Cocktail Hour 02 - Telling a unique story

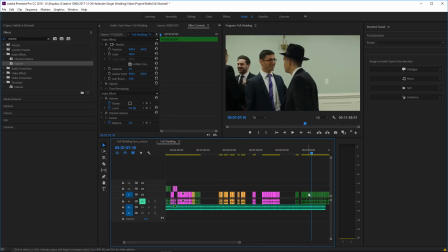[79:02]
The last shot had the groom in it, so I don't want to just show him talking to one person and then talking to someone else. So
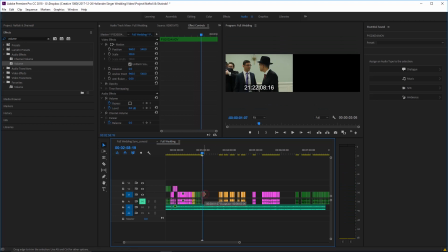[79:16]
we'll have the bride's father over there.
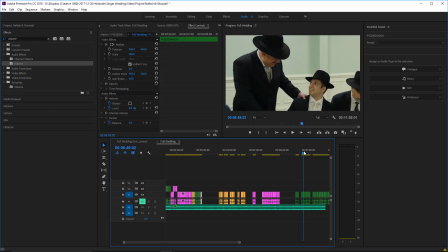[79:21]
And now let's see who's in this shot. So you can't actually see the groom over there, so the next shot could be someone talking to the groom.
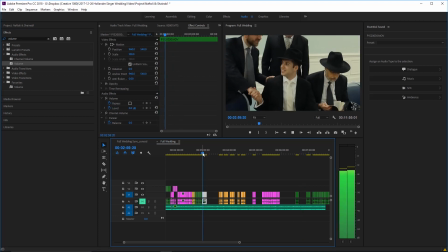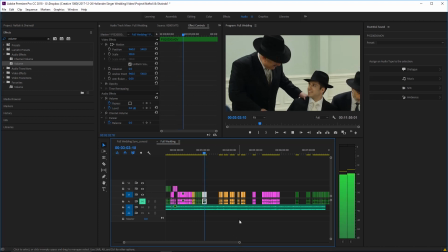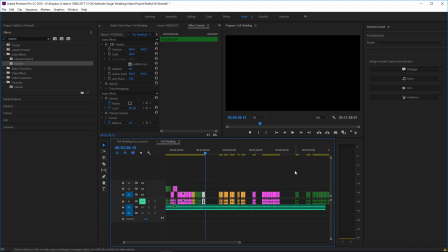[79:47]
Alright, and that clip's a little bit longer, but two things actually happen in that clip.
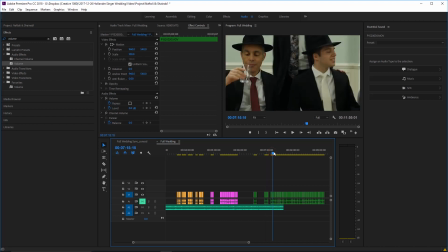[79:52]
And let's find one more shot that we can kind of use to end off this segment here.
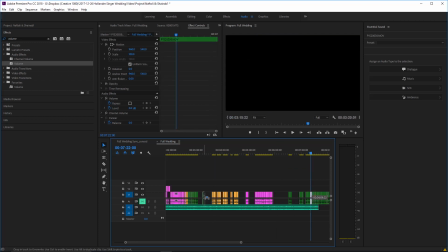[80:01]
And I'm going to go with this far away shot. Let's see if it works.
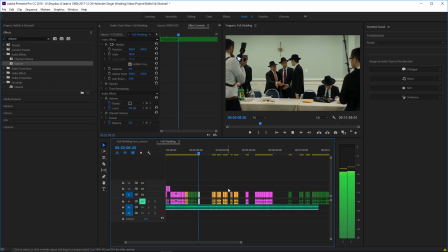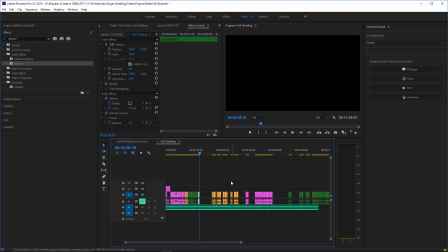[80:13]
I think that works. Now we're going to put some of the bride.
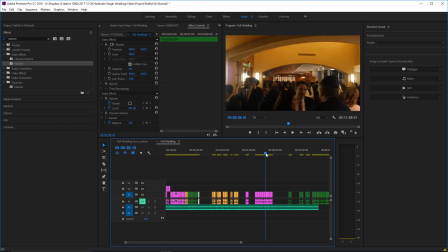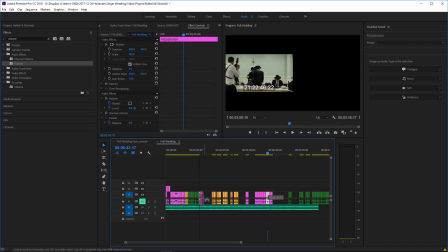[80:26]
Far shot like this will work.
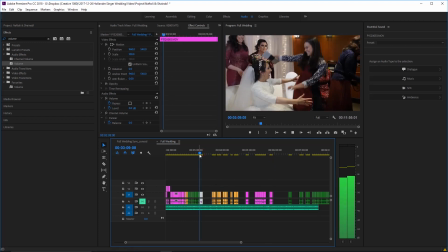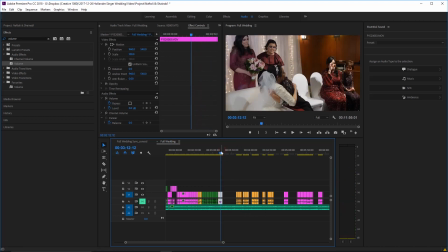[80:39]
Right, showing the clip for a little bit longer, provided that it's actually an interesting and entertaining clip, will also even out the fact that we have a little bit of an imbalance.
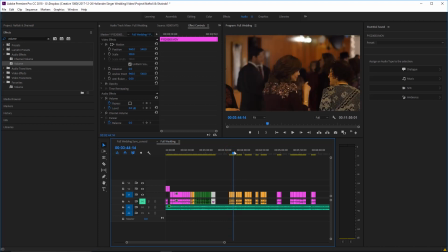[80:52]
These clips of guests, just one. Okay, there's one of the mothers. There, she's actually walking away over here, and that will kind of work well.
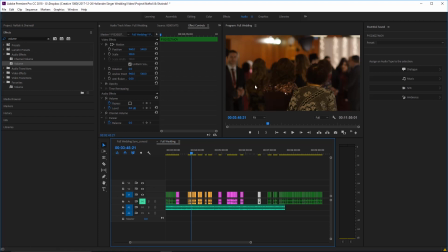Sorry for the thinking out loud, but that's going to work well over here, where you kind of see her walking away, and then you see her in this room.
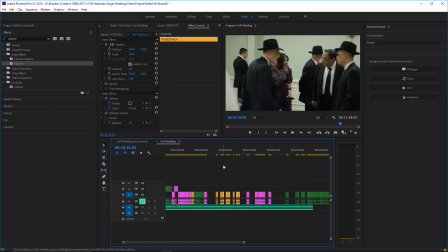[81:22]
So we're going to use that a little later.
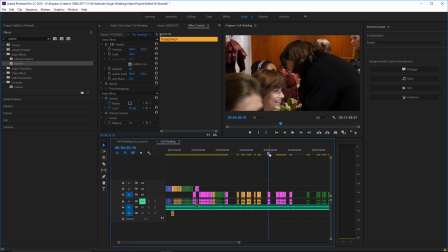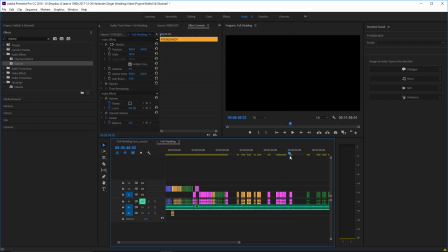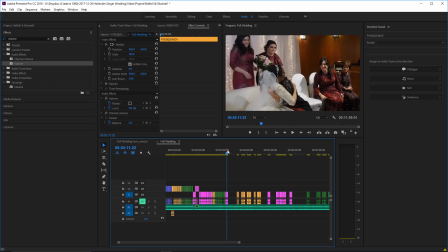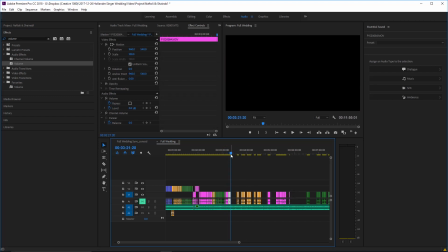[81:42]
Here we have a shot from a different angle, so let's see how that plays.
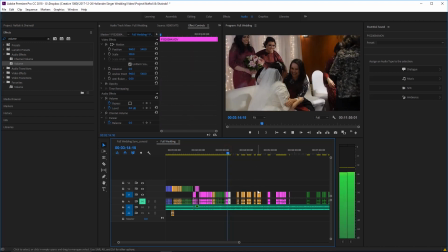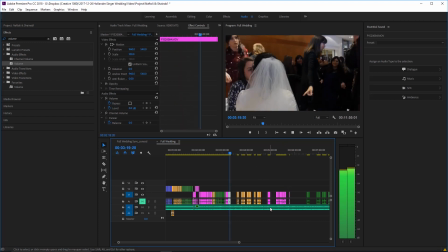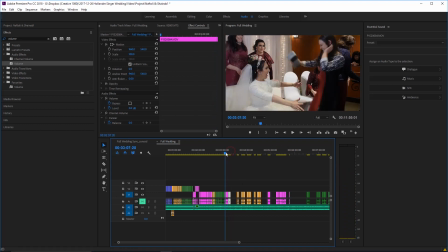[81:58]
I think that's actually the same two girls. So there we go. Those clips definitely go together because this girl is still sitting in the seat.
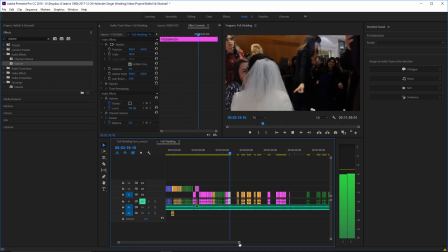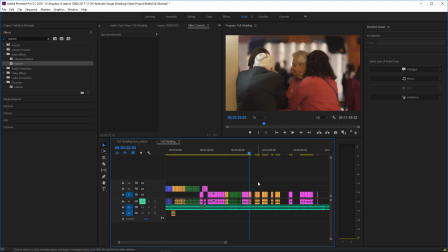[82:17]
Alright, now we'll put some of the just guests talking.
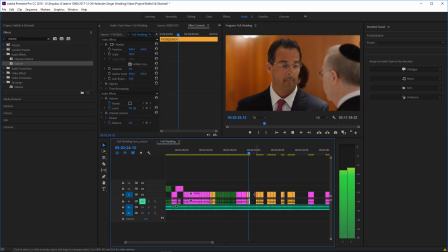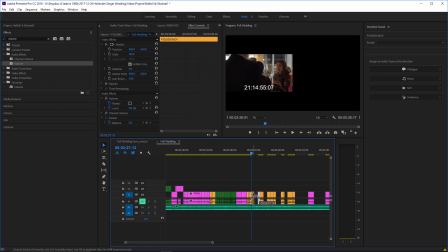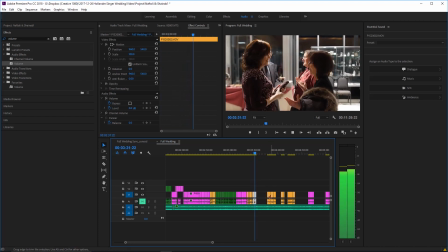[82:33]
These clips can go for shorter. That's the mom, so we're gonna drag that one out a little bit extra.
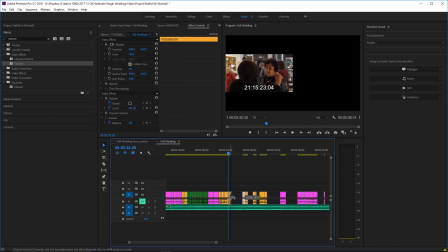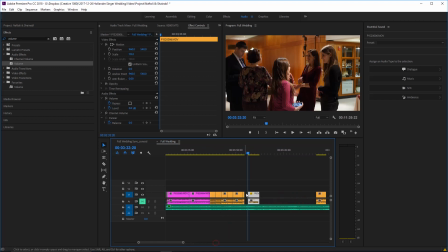[82:50]
Oops, I cut out a clip unnecessarily there,
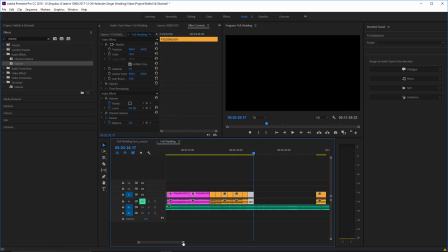[82:55]
and over here we'll switch back to men. Looks like there's going to be one more section of each. So,